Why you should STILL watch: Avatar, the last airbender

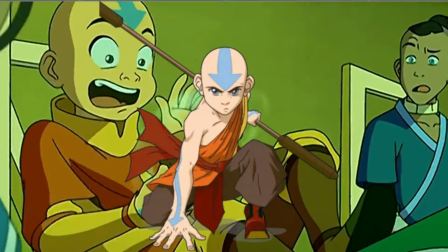(4:03)
His later design evolving the former into one that maintains the friendly look, but with a much more experienced character behind it.
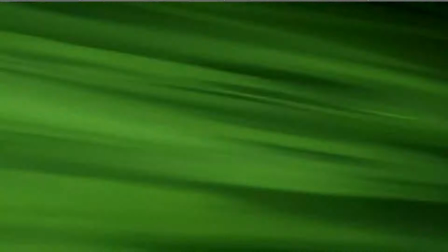(4:10)
And what I find super interesting is just how the same philosophy carries over for almost every single character in the show.
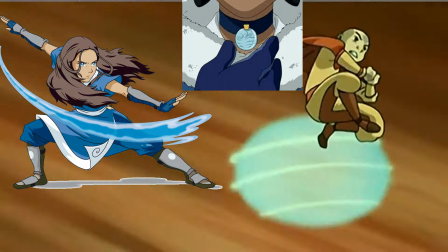(4:18)
Katara's necklace serving as a reminder of who she is, her culture, and her role on Team Avatar,
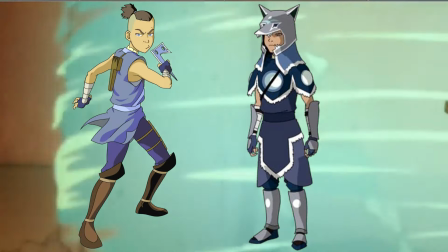(4:24)
Sokka's weapons and outfit looking more like a warrior archetype, or even how Zuko's uptight hair, scar,
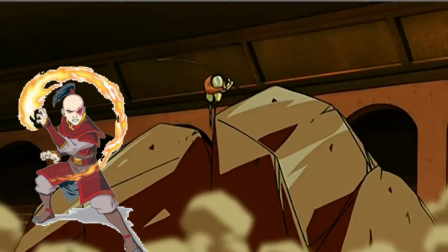(4:30)
and pointy armor, awarding him a villainous look at the start of the show,
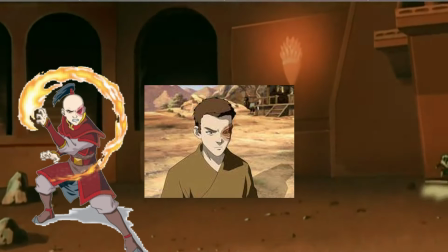(4:34)
only for him to lose the armor, have this in-between state where he's figuring himself out,
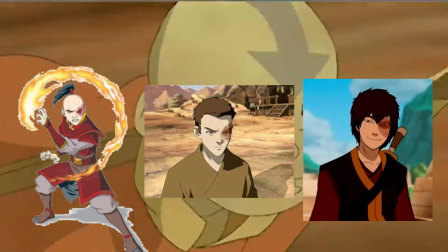(4:39)
and finally his clothes loosening up and his hair framing his face more gently as he becomes an ally later on.
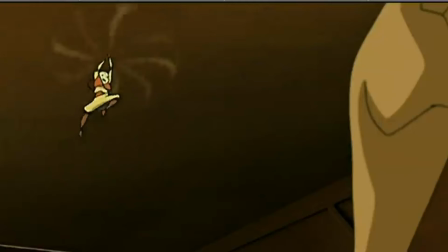(4:46)
Growth being a major theme of Avatar, it not only applies to the character designs, but also to the varied characters themselves.
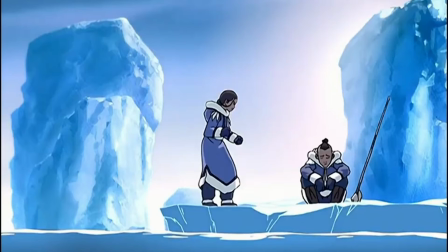(4:54)
Take the aforementioned Sokka as a perfect example. Sokka starts off the show as this ambitious, overly cautious, and even straight-up sexist character.
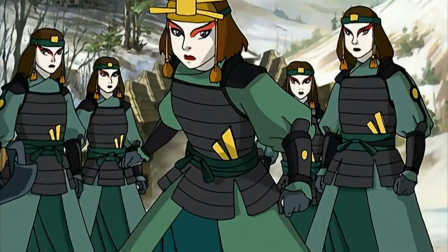(5:03)
It's not until later on where he meets the Kyoshi Warriors, gets his ass handed to them, and then,
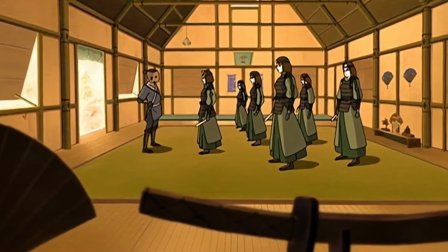(5:08)
through his own experiences, does he realize that he needs to change his ways. and to his credit,
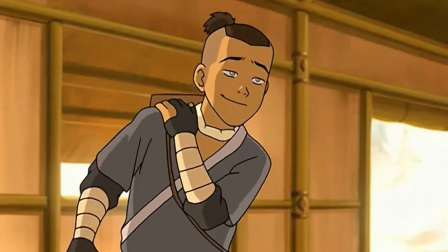(5:13)
he does, becoming a better friend and more importantly, a better leader because of it.
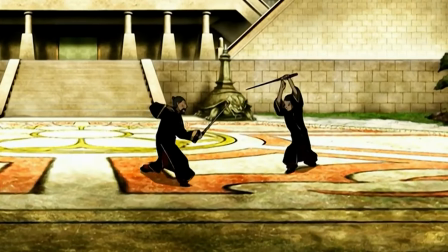(5:18)
And again, almost every single character in the show undergoes the same level of development and growth.
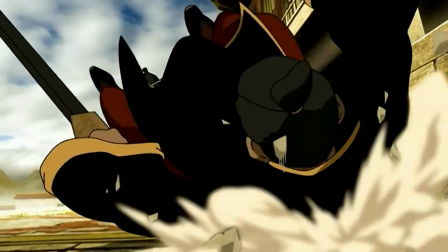(5:24)
Only one who doesn't change a lot is Toph, and even then, Toph still shows occasional moments of growth.
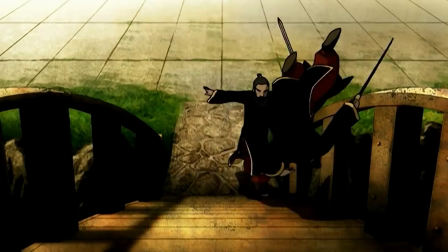(5:31)
It's this growth that is exemplified through no better character than Zuko, who is to this very day,
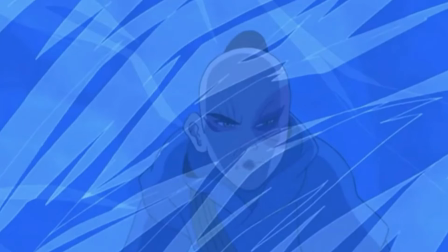(5:38)
I and many others consider to have one of the single best character arcs in any show I've ever seen,
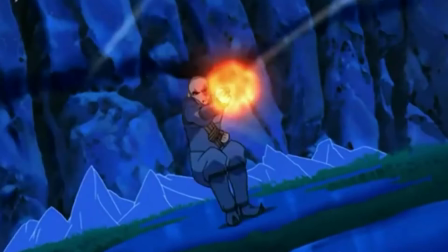(5:45)
starting the series hell-bent on capturing the avatar and restoring his honor,
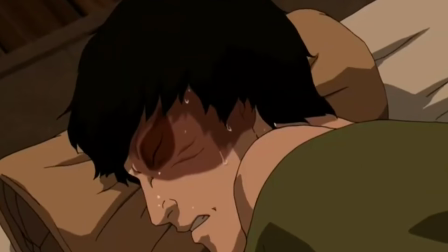(5:49)
before gradually coming to terms with his own morality and finally being a full-on friend to the group,
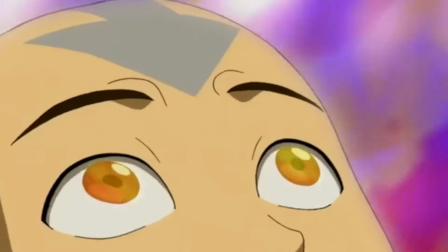(5:55)
and eventually even helping to overthrow the very father he desperately sought his approval from.
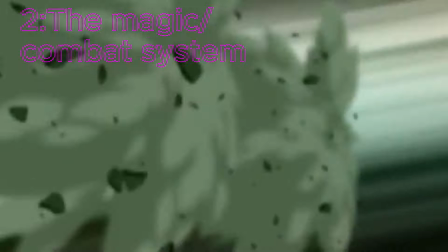(6:02)
Bending in a lot of ways is a very interesting combat system.
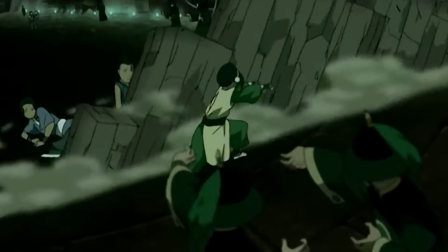(6:05)
It's an extremely simple magic system that, while simple to understand on the surface, like the rest of the show, has a lot more depth than just what meets the eye.
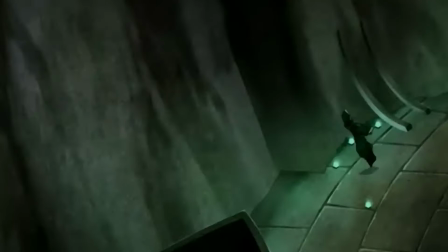(6:13)
On the surface, there are four elements, air, water, earth, and fire.
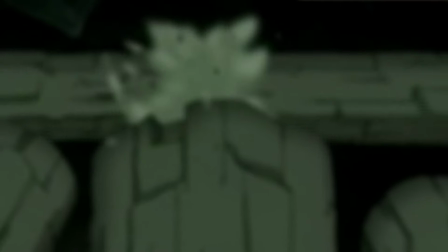(6:18)
These elements become combined with various fighting styles, allowing certain people the ability to move or bend said element.
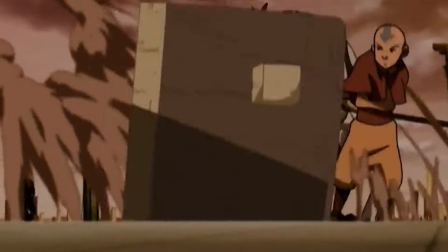(6:26)
Truthfully, if that were it, if bending was just a way to facilitate interesting action, then this explanation perfectly serves its purpose.
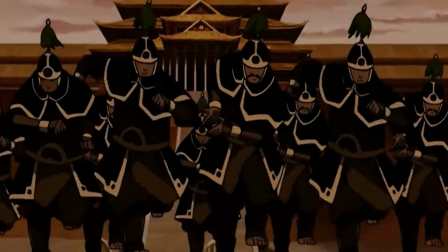(6:33)
However, just like the rest of the show, bending goes so much deeper than that.
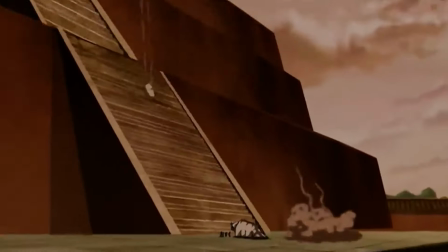(6:38)
While all benders can only bend one element, the Avatar, and in this case Aang, is the master of all four elements.
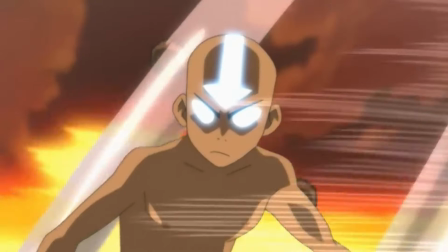(6:45)
And as the show follows Aang, an airbender, on his journey to learn the other elements, we as an audience also get to learn more about bending.
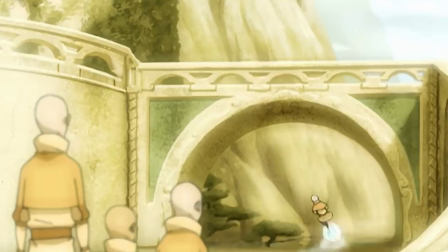(6:54)
Airbending was developed by Air Nomads, who use the element in their everyday lives and is generally about having more freedom. not only physically,
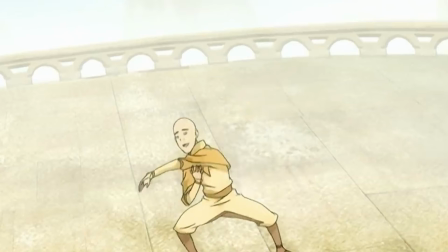(7:01)
but also spiritually and mentally.
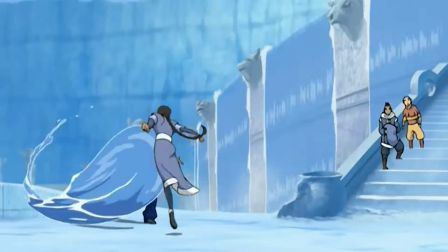(7:03)
Water is the element of change, and so a lot of waterbending is about going with the flow and using any source of water to your advantage.
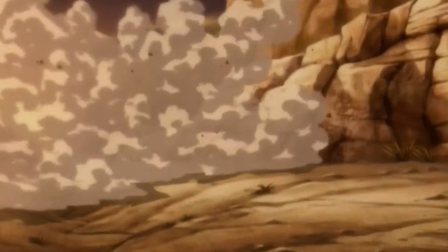(7:11)
Earthbending is probably the most physically demanding style, owing a lot to its basis in Kung Fu.
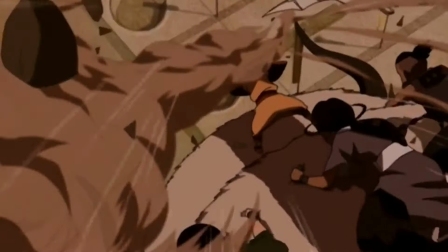(7:17)
Earthbending requires its users to stay strong like boulders, facilitating a greater number of heavier strikes than its elemental counterparts.
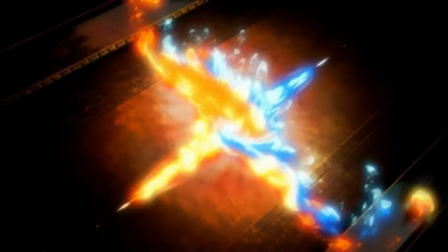(7:25)
Firebending is actually somewhat unique amongst the other elements. Whereas the other elements at the very least require some form of said element in order to be able to bend,
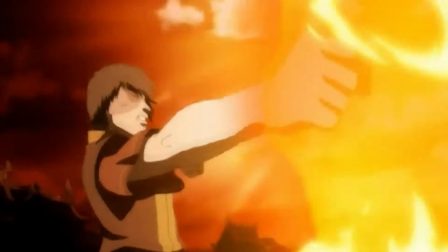(7:34)
firebending is the only one that is produced directly from its user, meaning that firebending does not require an active flame or heat source to use,
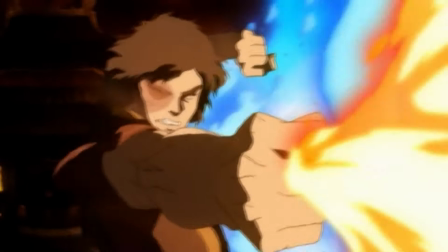(7:42)
which by default makes them the most dangerous benders and perfectly frames the fire nation as a credible threat to the rest of the world.
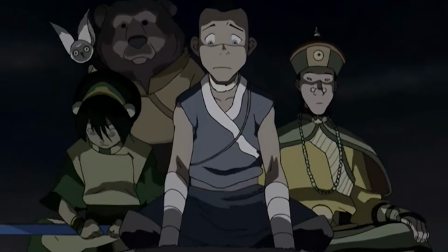(7:50)
And while these basic outlines serve to help our understanding of how these elements and bending as a whole work, it's because of the journey,
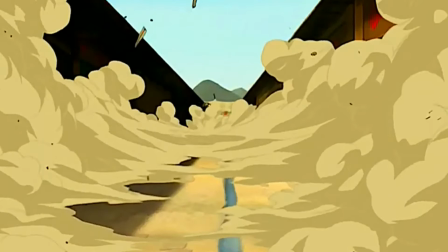(7:58)
the culture, and the people of Avatar that the world begins to feel flushed out.
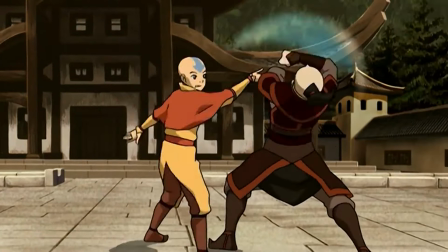(8:03)
Bending, while being the main form of combat in the show, also works as a conduit for which the entire world of Avatar The Last Airbender operates.